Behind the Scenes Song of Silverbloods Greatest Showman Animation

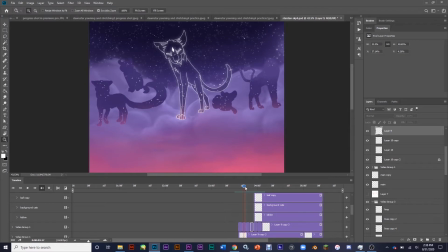132s
Yeah, so this was the first part that I did. I was super motivated when we first got going, so I actually finished this part in a day. And this kitty's actually based on a kitty that I used to have. The main goal of this one was I wanted to make every character kind of have their own look for whatever reason in this.
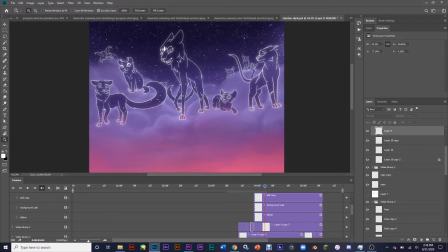150s
So I was trying to have their little details like the American curl and the big ears and the floofy tail and the
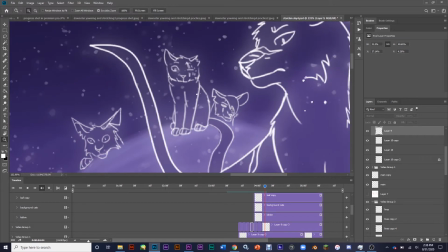158s
random angsty guy back there and all that good stuff.
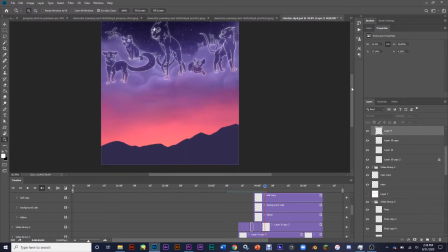163s
The main focus of this was really to have a nice color palette that kind of distinguished it from the rest.
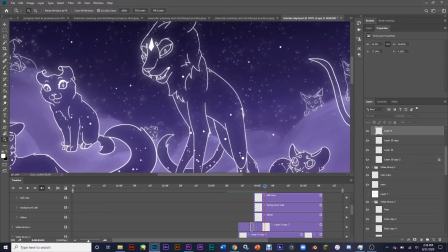169s
And then, of course, we did the effects. Like, I really wanted to make them glow.
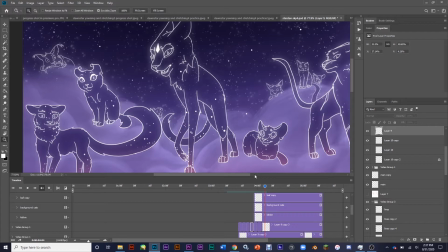173s
So the lines were all white, they glow, and the tail actually has some sparkly stuff behind it
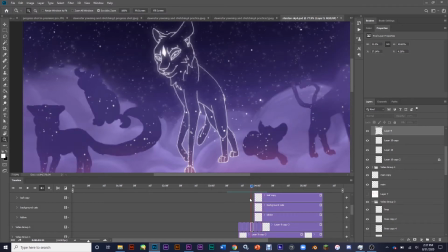180s
that nobody really noticed. So if you notice, like, back there.
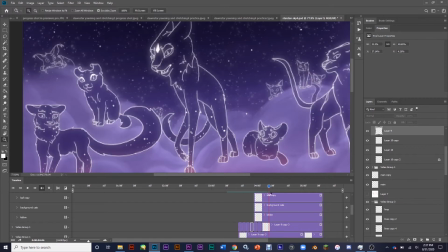184s
This one was fun to have the little details, and it really wasn't that many images either.
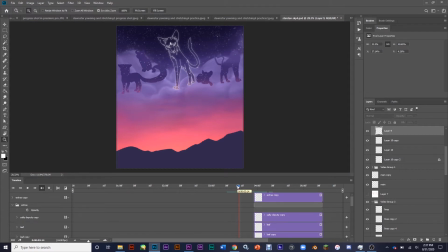190s
And it didn't have as much planning as some of the other parts that I did. There wasn't really much of a sketchy layer. I mostly just drew out this cat in its first position and the last position, and then just kind of in between the rest without too much else.
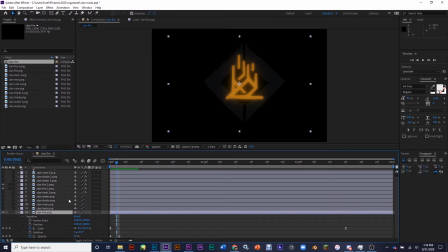206s
After I did the initial Star Clan intro, I created these things, the little intro thingies in After Effects, and how they would work. And they were actually 3 different layers. So using this one as as an example, the fire symbol. You had the basic, let me turn these off.
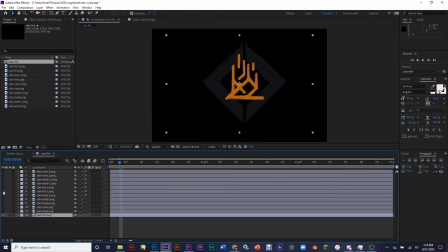225s
You had the basic symbol and then I went back and I did the simple glow effect, but I didn't really think that was enough, so there was also the secondary glow effect. The effects, the transformations, I just copied and pasted on all of them, but there was the opacity thing, and then there was the animation of getting bigger.
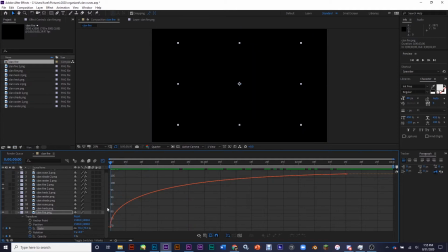243s
It just makes it look so much better to have the slow out, I guess. This is the symbol chart that we use.
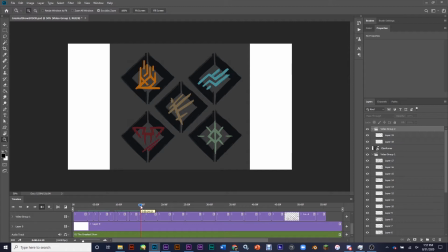248s
The symbol designs, they're not our own. They belong to somebody else. But this was the order that we did it in. We did fire, and then water, and then shade, and then these two. They're not in any specific order.
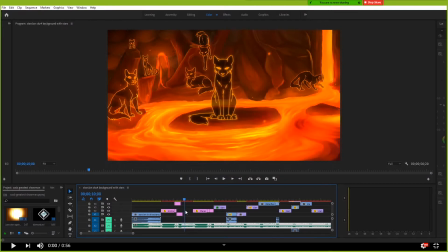258s
They were just the order that we were given. Alright, so Tangent actually did the background on this one.
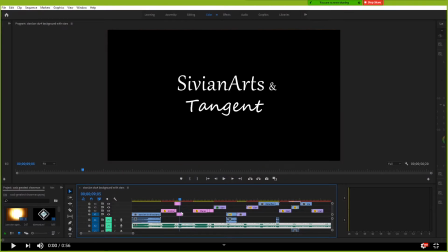264s
I just sort of drew all the cats in their various poses.
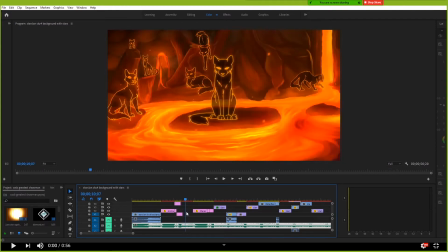268s
I think I intended to make the head tilt there a little bit longer, but I was not motivated at this time. Art block is a thing, guys. And so anyway, you can see like a lot of what we did was in After Effects. If you look at the lava, we added like a heat wave distortion.
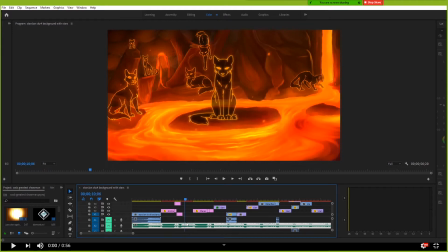287s
We added a few of the embers floating around that you can see in there. Just really subtle effects that kind of look interesting. Are you nodding in agreement? Okay.
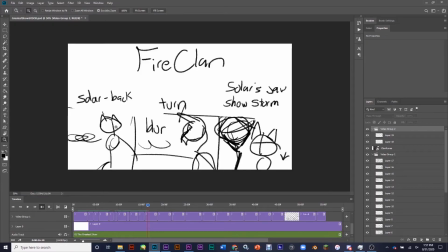298s
For Fire Clan, this was the original idea, was that the main cat was just going to turn, and then you'd have the deputy right here. I ended up changing that just a little bit, just because when I saw the character design, and specifically the main Floofy, I just loved it, and I really wanted to kind of bring it out.
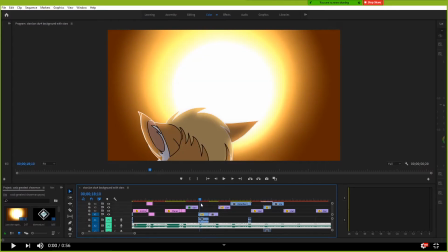316s
I actually had to learn how to draw this character in several sketches first.
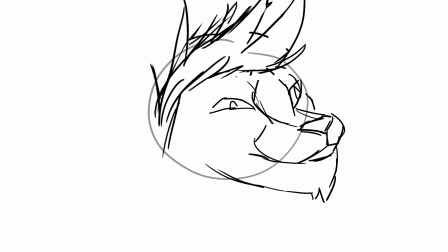320s
This was the first sketch that I actually did of Solar when I was just trying to figure out how to draw them, and I was just trying to go for it.
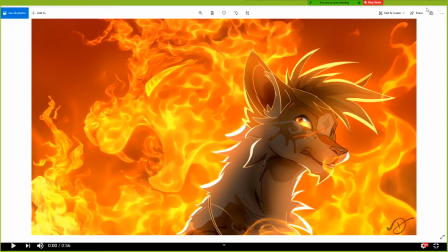330s
I did learn how to draw him later, and I was happy about that. This was the first try of making
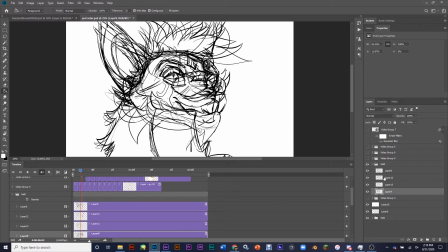337s
Solar do the head flip, and I was having a lot of issues with it.
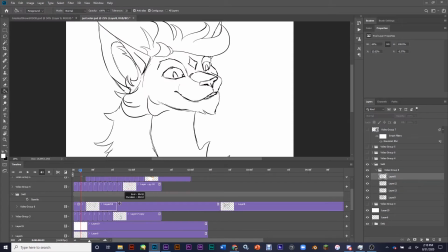346s
Basically, my proportions were really bad, the timing was really bad, and the swooshes were equally bad. I was having a hard time maintaining the proportions, and I was trying to animate it all at once.
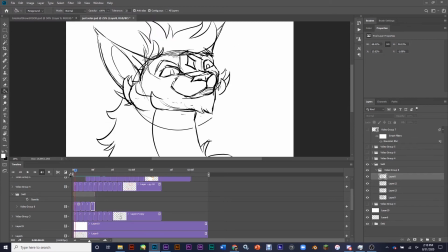360s
And it was just kind of weird the way it would kind of settle. I don't know. I was trying to do this weird head tilt thing. I was just trying to understand the character, and I was having a really hard time doing that.